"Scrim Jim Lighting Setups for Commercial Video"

This is going to be a little more narrative, a little moodier.
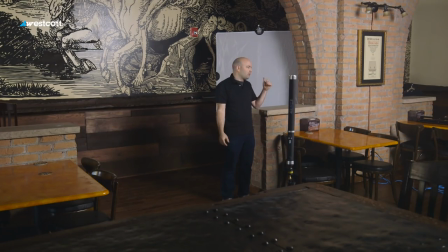[4:18]
We've got some really nice daylight coming in, so I'll probably wind up using this as daylight balanced. And we're just going to have, in a second, Lauren's going to walk into the frame, sit down here, and then I'll go over to the Hero camera and kind of talk you through sort of what the frame is a little bit but let's go ahead Joe let's kill my lights I'm gonna walk
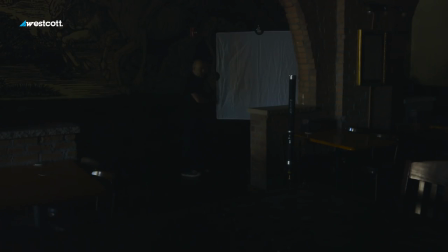[4:40]
over here and turn on the flex and you can see from the hero camera we have some nice ambient light
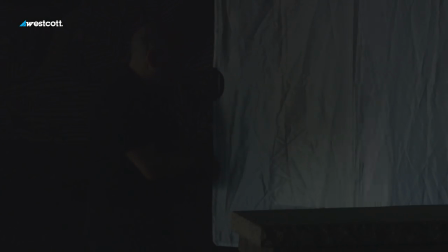[4:45]
coming in and just turn this on and we're gonna bring this up to
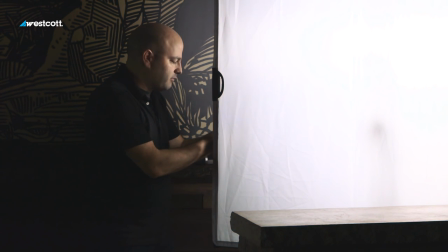[4:51]
about 40 percent right now and I'm gonna change the color temperature bring it up to 5600 Kelvin so we've got daylight on there and
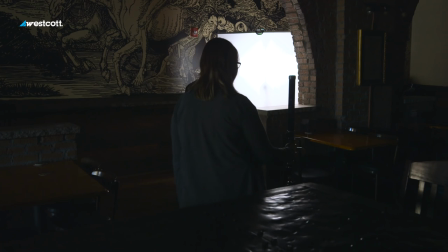[5:00]
I'm gonna have Ashley come in and turn on the ice light too and we can use that just for a little bit more of that kicker and then I'm
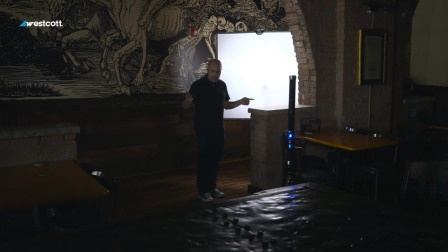[5:09]
gonna walk over to the hero camera and have Lauren walk in for this faux scene so let me go ahead and do that and that's it we're really just using
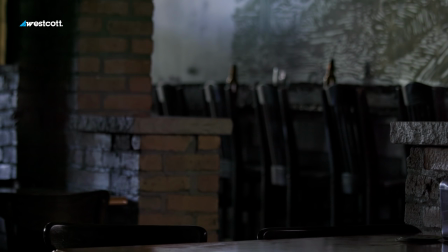[5:18]
two lights in this and okay Lauren's
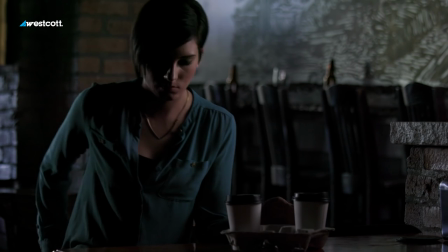[5:23]
coming in early in the morning she's got to set up for the brewery she's not gonna
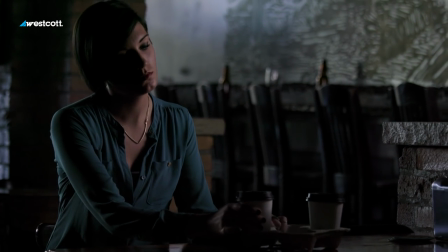[5:28]
drink beer she's I'm just going to drink coffee. And you can sort of see the frame.
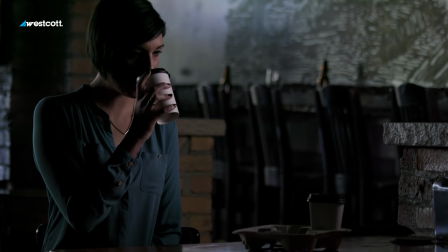[5:33]
And again, we're shooting into the fill sides. We've got that nice little light coming through the frame.
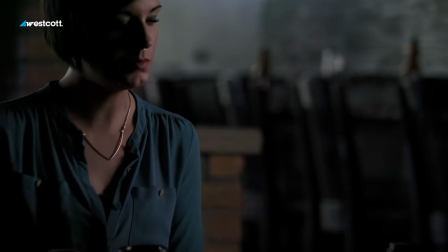[5:38]
We do in fact get a little Rembrandt lighting there when she is looking towards the key.
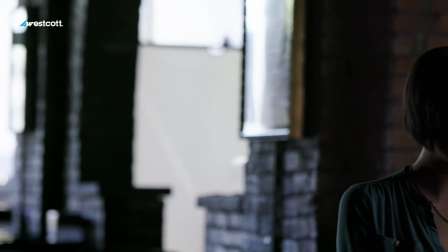[5:44]
And you can see we've got that. Now the other thing is in the distance over here, I actually have a four by six frame from the book light kit.
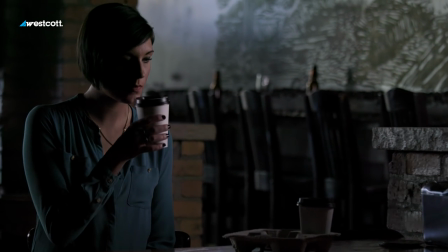[5:52]
So I'm combining the two and we're using them together. But you can see just what we're getting from that.
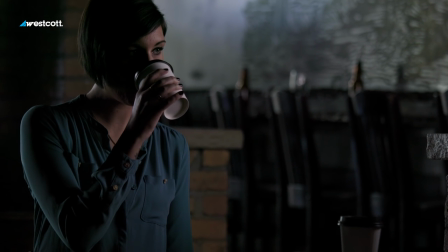[5:57]
Ashley can you go ahead and turn off the ice light too?
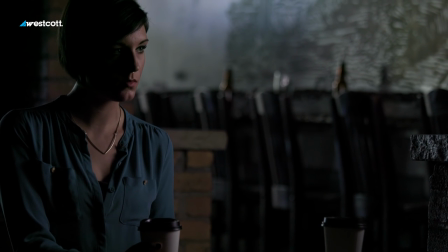[6:03]
Great. And I mean I actually really like that as well. I might actually leave that.
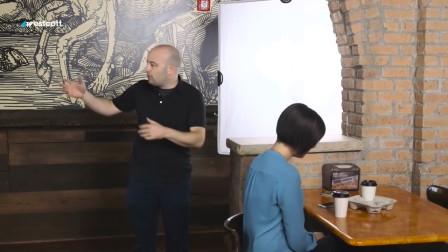[6:10]
But you know if you scout your locations then you can allow natural light to work within a scene as well.
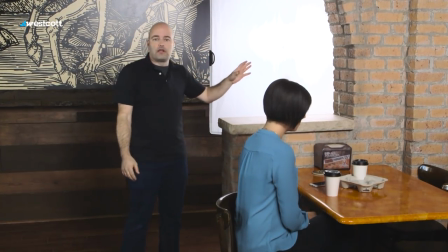[6:18]
You just have to be there at the right time and then we can do a very simple setup like this. I also love to do this outside of a window.
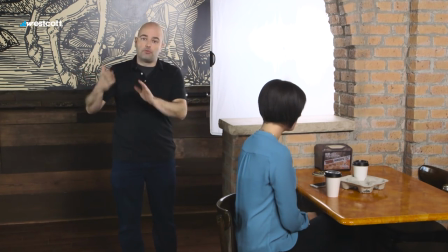[6:25]
We can push a bigger light fixture through it or we can put the silver white and then bounce off of it and bring that light into the room.
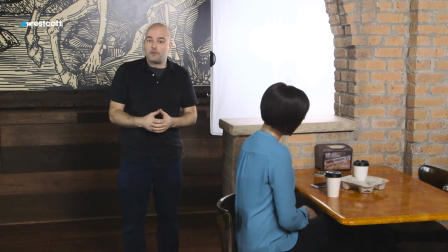[6:33]
So that's another setup for the DP kit. So this is one of my favorite uses for the DP kit and in fact it's one of the reasons that I designed it to begin with.
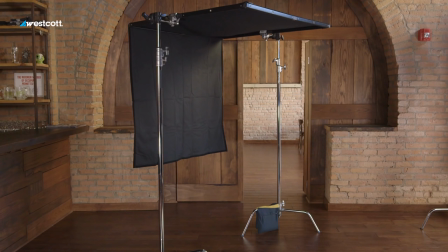[6:44]
We use floppy cutters all the time to create negative fill and to block light and to have a portable 4x8 that you can just put in the suitcase, put over your shoulder, is huge. And that's what we're going to do right now because I'm inside of this space with Lauren at the brewing company. This is really the tasting room and we have this really nice natural light coming in but it's very even and quite honestly this is a beautiful frame and I'd be fine with that but I want to create a little bit more contrast because we've got such even light and this would apply also if you were outside on a cloudy day.
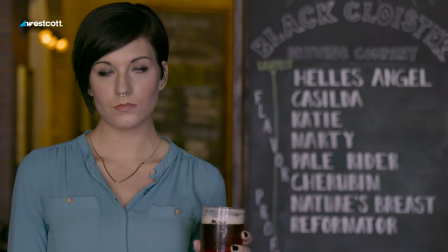[7:20]
So we're just going to look at our frame right here and you can see that and I'm just gonna have Brandon walk in the 4x8 so
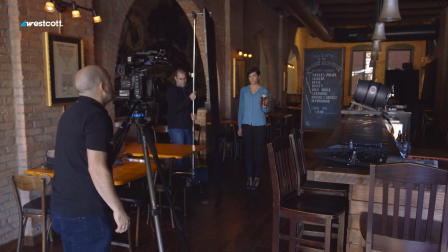[7:28]
it's up on the DP kit frame and we get there we go let's just bring that in a little bit more there you go starting to come
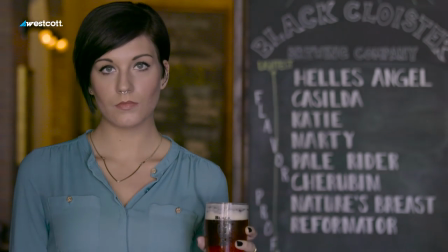[7:36]
in and then just walk it in just a tiny bit for me let's just keep coming in a little bit more and
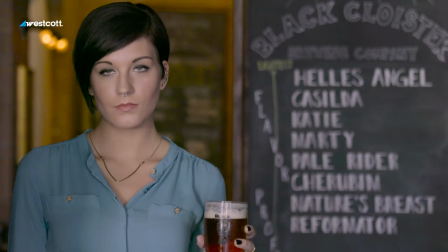[7:41]
right about there and you can see that on the right side of Lauren's face we have a little bit of contrast there now and it's just doing that now we have
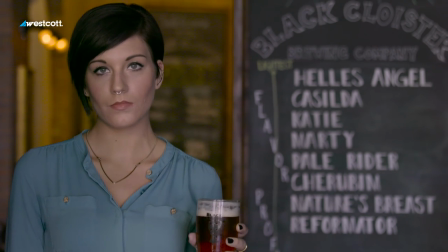[7:49]
cars moving through the street and things like that, but this for me is just creating a little bit more in terms of the image. Okay great, so we've got a little bit more contrast there and again you could use this outside, inside, that floppy cutter has so many different uses and that's another use for the DP kit.